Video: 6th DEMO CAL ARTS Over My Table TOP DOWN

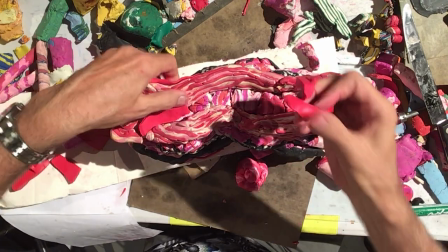4214s
So sometimes you want your shape to have graphic outlines, and every woodcut and Japanese wood print
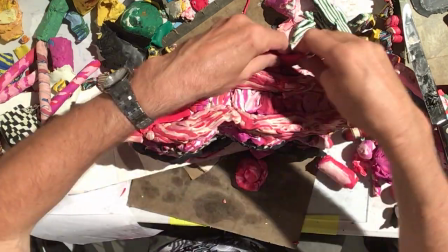4223s
understands how to make graphic lines, and that's what all this is trying to be, is that in StrataCut.
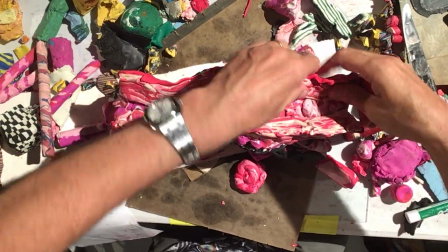4229s
So that is that. This will be this.
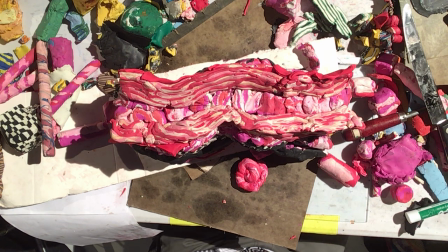4237s
And, some plastic, thank you. Good, all right, so Colin made a few.
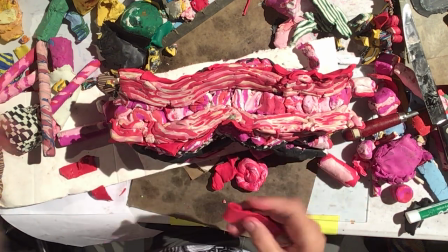4246s
From above, I don't know if you can see it. Oh, good, you're making those, great. You're putting it back together. Excellent, thank you.
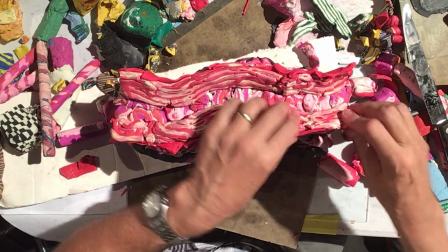4252s
It's good to see that. I love the crowdsourcing thing. Do you like getting your hands on it a little bit so you can understand it?
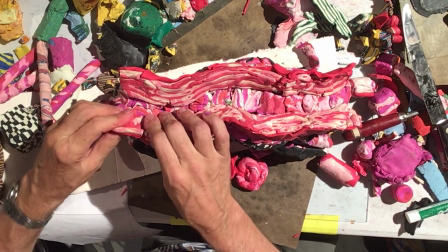4258s
Yeah? Yes. Good. It really makes it different, so you're not just passively, completely watching the show go.
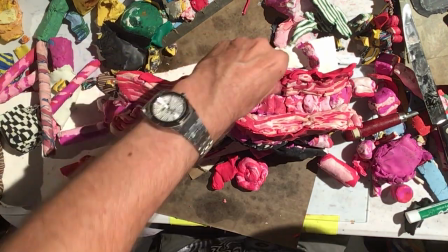4266s
Thank you. All right, the ears are okay.
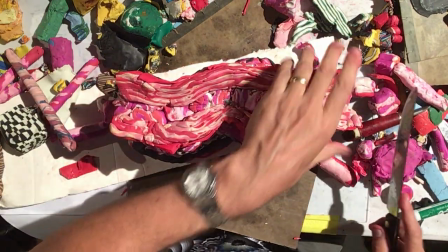4271s
I know that it's hard to see, and I'm getting really big on a block, and I'm not going to show the cut very well, so I'm not going to even do it.
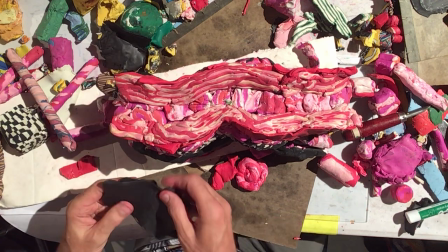4279s
You're going to have to trust, and I'm going to have to trust that it's in there. I'm at the point where I want to finish out the sides.
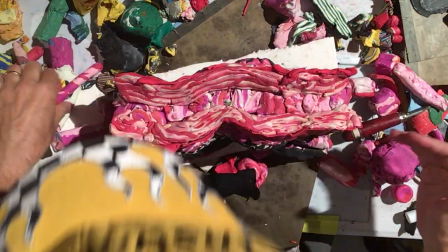4287s
So these where
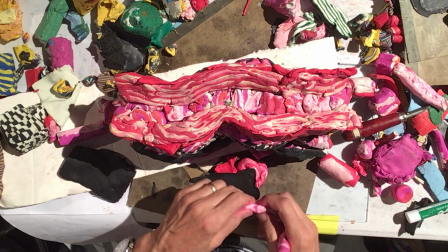4295s
the eyeballs are still exposed to the exterior.
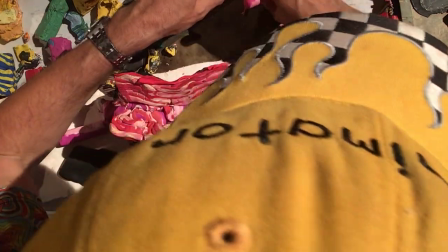4300s
And so all I'm trying to do is add a tiny bit of what I would call the character color, which is this sort of magenta,
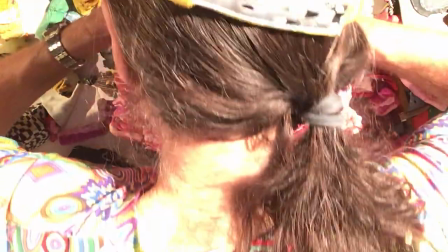4306s
pink, white, red twisties. See what I'm doing is just adding sort of this on the outside here.
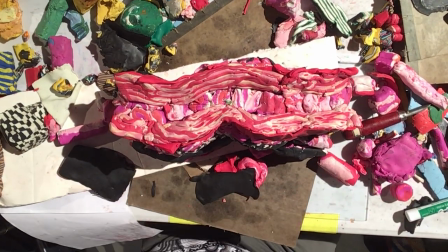4312s
Does that make sense? And that's just to make sure the character's flesh body is coherent and he just isn't flying.
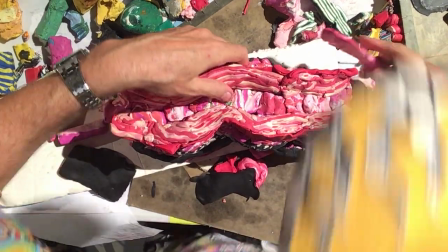4320s
I could make him fly off, by the way. You could keep it simpler and it would have a different effect, more of a punk effect.
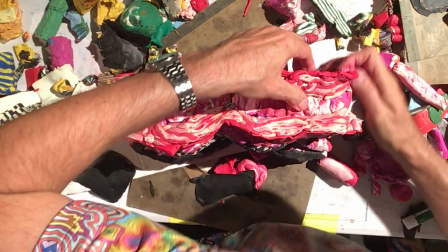4327s
This is trying to be a punk character effect, maybe. I'm almost out of texture.
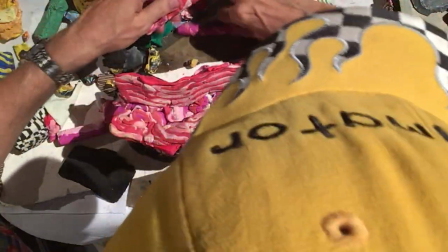4334s
Thank you for providing so much. And that will determine, the amount of material I have often determines the character decisions I have to make.
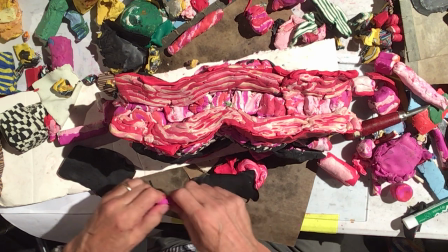4342s
So it's not like you're planning everything exactly right. And therefore, I do impressionism, expressionism, and psychomorphic pop-like images. And the reason for that, oh, thank you.
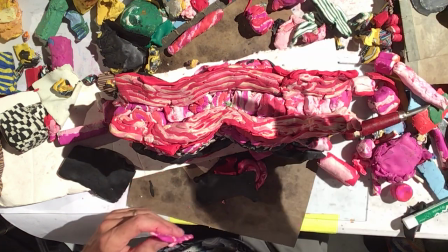4360s
Yeah. What's it from? Is that your twist? Yeah. Oh, it's very, very delicate. Very nice.
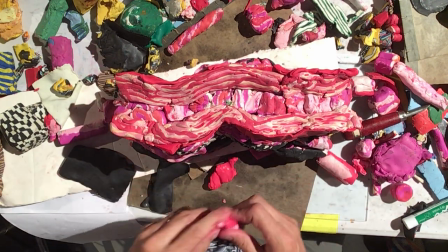4367s
It's the kind of thing that won't show up badly in StrataCut with problems and other things.
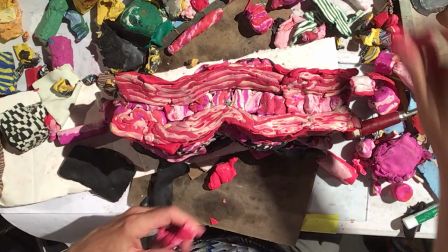4372s
So I'm just choosing an entire range of artistic approaches because that's what the medium suggests.
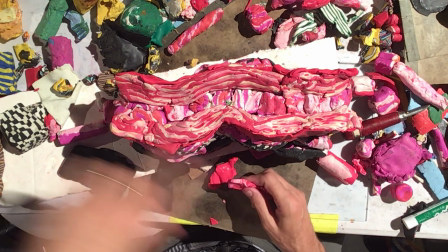4378s
It also suggests clouds. It suggests explosions.
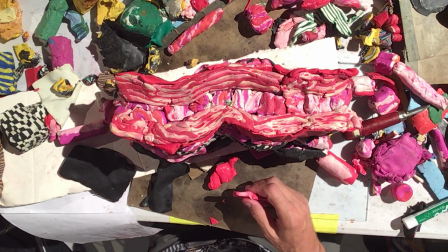4383s
It suggests fluids. It suggests the clouds over there. It suggests hair.
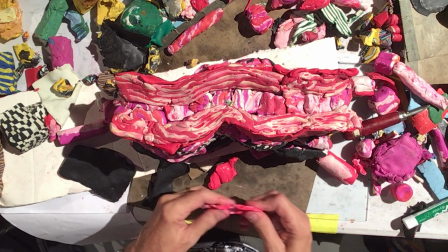4388s
It suggests everything. Those are the things that are subject matter that make the most sense. And in this case, it suggests craziness.
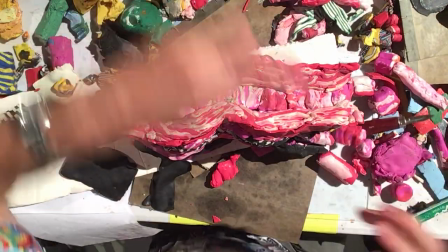4395s
I think we're done with the seat. Oh, Sue, let's see it.
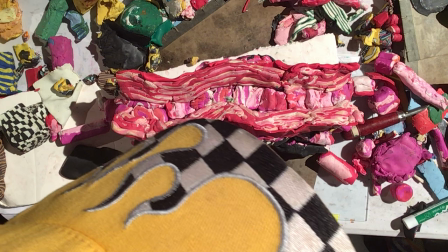4402s
Oh my God. Oh my God.
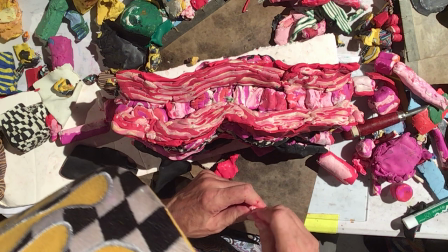4406s
And I love that it's reflected at the beginning and it just sort of flows down into, oh my God.
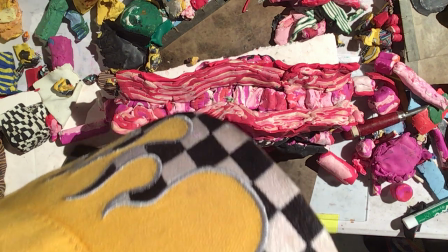4413s
I don't know how the bottom, it feels like the bottom is moving, the whole rig is moving forward.
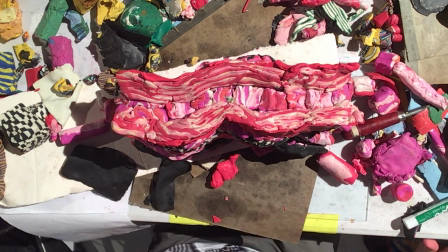4421s
Yeah, I was pulling the Oh, it's coming off the front.
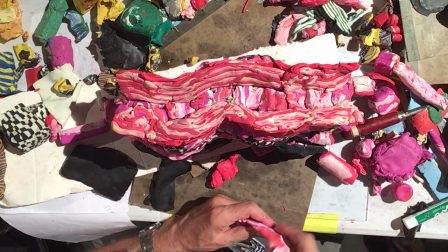4426s
That's just the front of it. yeah. Okay, it's as designed. Okay, I'm seeing an illusion there that's blowing my mind.
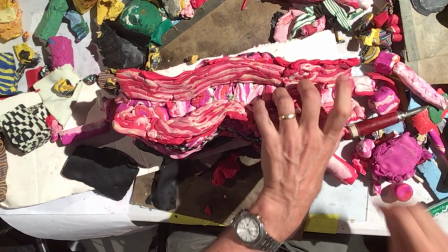4433s
All right, I'm covering the sides of the eyes to give it some,
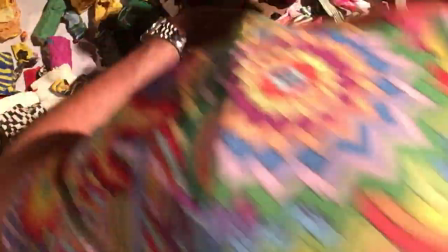4438s
and as I cover it, I want you to know I'm still going, back into the architecture of the smile.
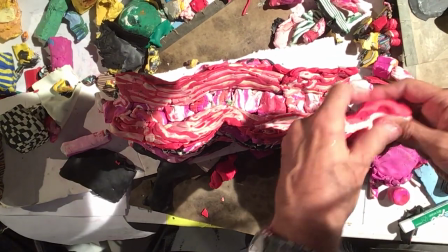4444s
I'm not quite completely finished with that little Joker thing I mentioned on the crease of the lips.